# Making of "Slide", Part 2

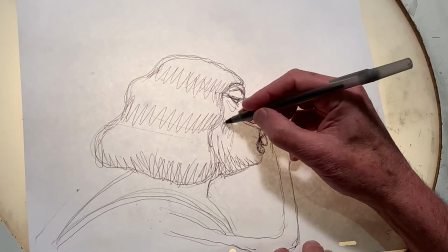And she has a little bit of cheekbone, not very much, something like that.
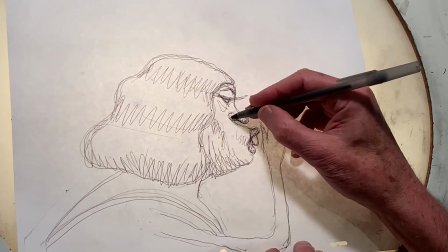And this is where it's really important to know anatomy.
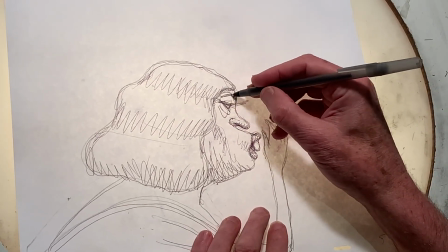I really tell a lot of schools when I lecture schools that anatomy is very important because
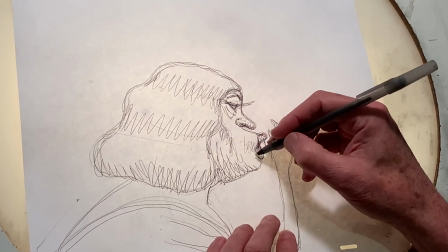the human face is incredibly complex and difficult to draw.
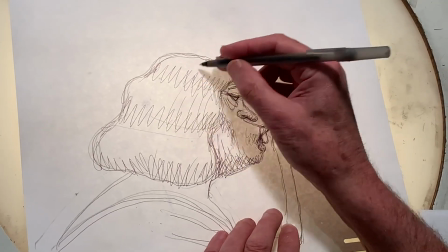So you've really got to understand how the human face is shaped and formed and how it moves.
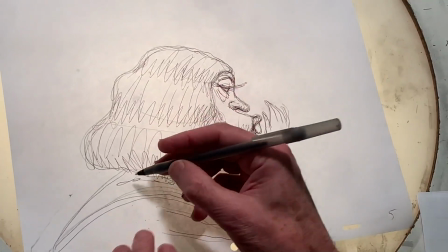And that's what's cool about animation is drawing the movement of the characters.
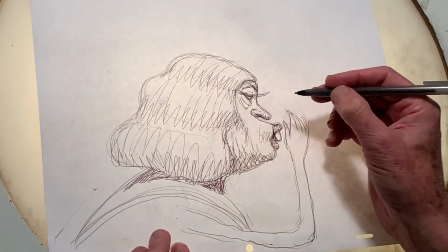This will be actually the last drawing in this shot because right here she's whispering pss, pss, pss, pss, pss, pss, like that.
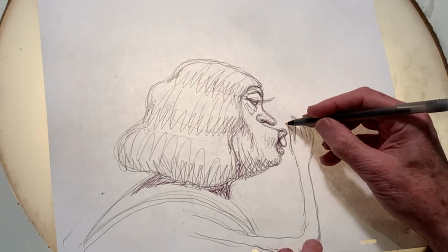So
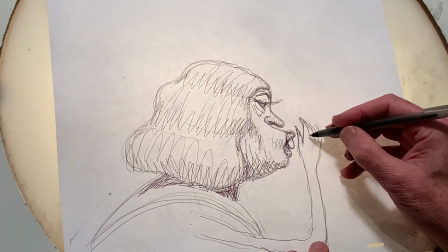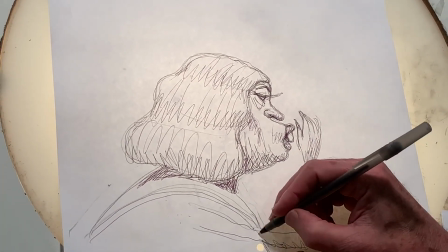Another thing that I talk about, and you may have heard this in my other demonstrations, is shadows.
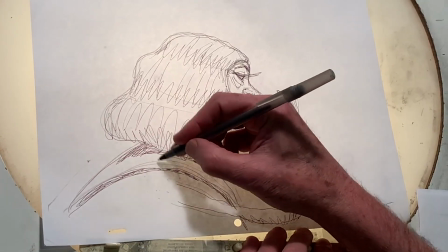I love shadows. They really add dimension and a reality to it that you don't see when it's flat.
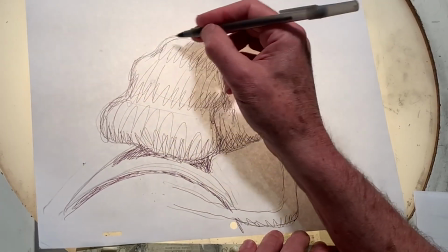And it's funny because Disney has so much money to make their films, and oftentimes they aren't concerned about shadows.
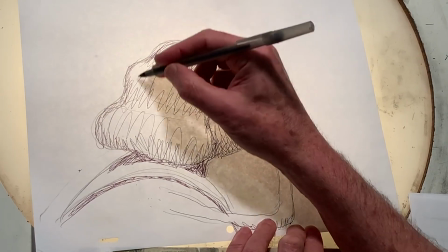And very few of their early films use shadows on the body because they're really hard to animate.
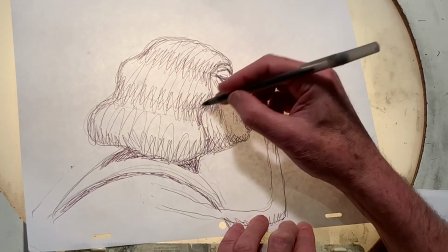It's very hard to animate shadows.
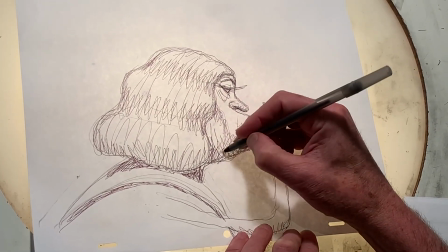But with my technique, it's kind of impressionistic, and so I'm able to do the shadows, and they look good.
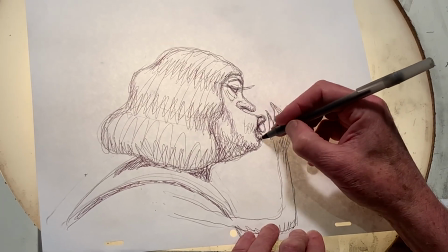They look really great in the. Well, I'm really going crazy on her lips. I got to do a shadow underneath her nose.
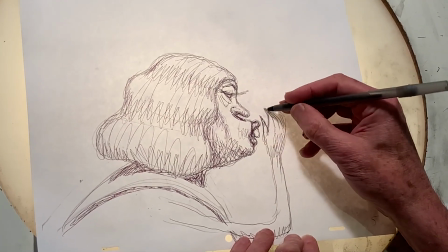That's really important. And as you can see, it's very rough, kind of sketchy, and like I say, it's very impressionistic.
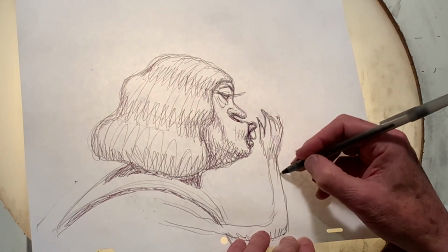And that works for me on a number of ways.
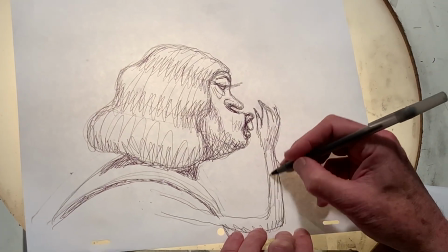First of all, it's different than any of the other animators doing stuff, but also when it moves,
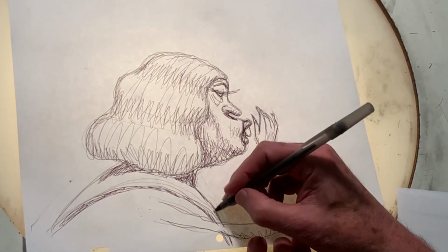because the line is not rigid, it's not a hard line, it's a soft, kind of obscure line,
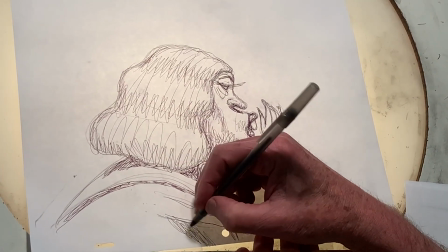really. It doesn't strobe because it's kind of grayed,
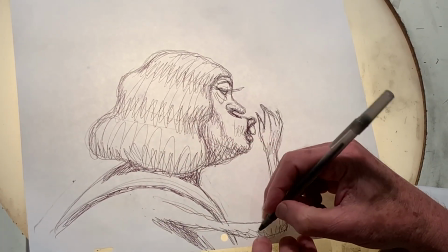almost like airbrush, but it's with my pen and ink.
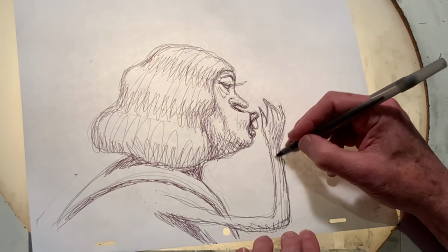So that's Madame Eva whispering to the sheriff.
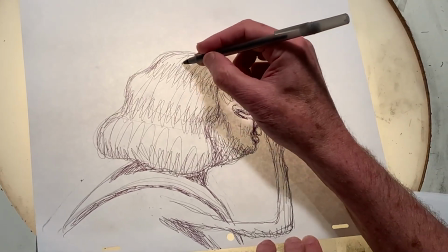I may touch it out a bit more, but that's about it. It took me about, I don't know, 4 minutes to make this.
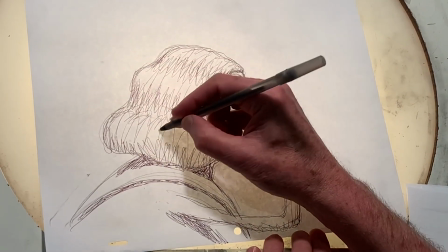So and there's usually about 10 drawings per scene.
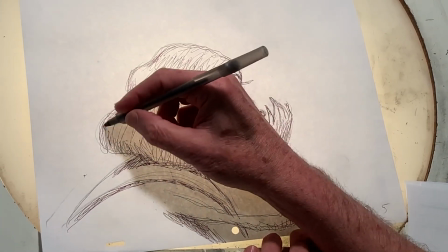So that's about 40 minutes per shot. And that goes pretty fast.
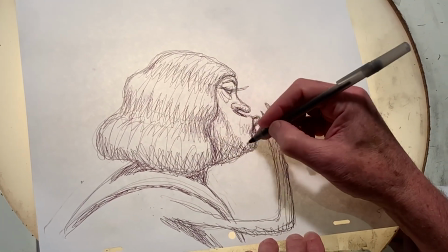And I just keep, sometimes I can't stop. I just keep drawing and drawing and drawing. Okay, there's Madame Eva.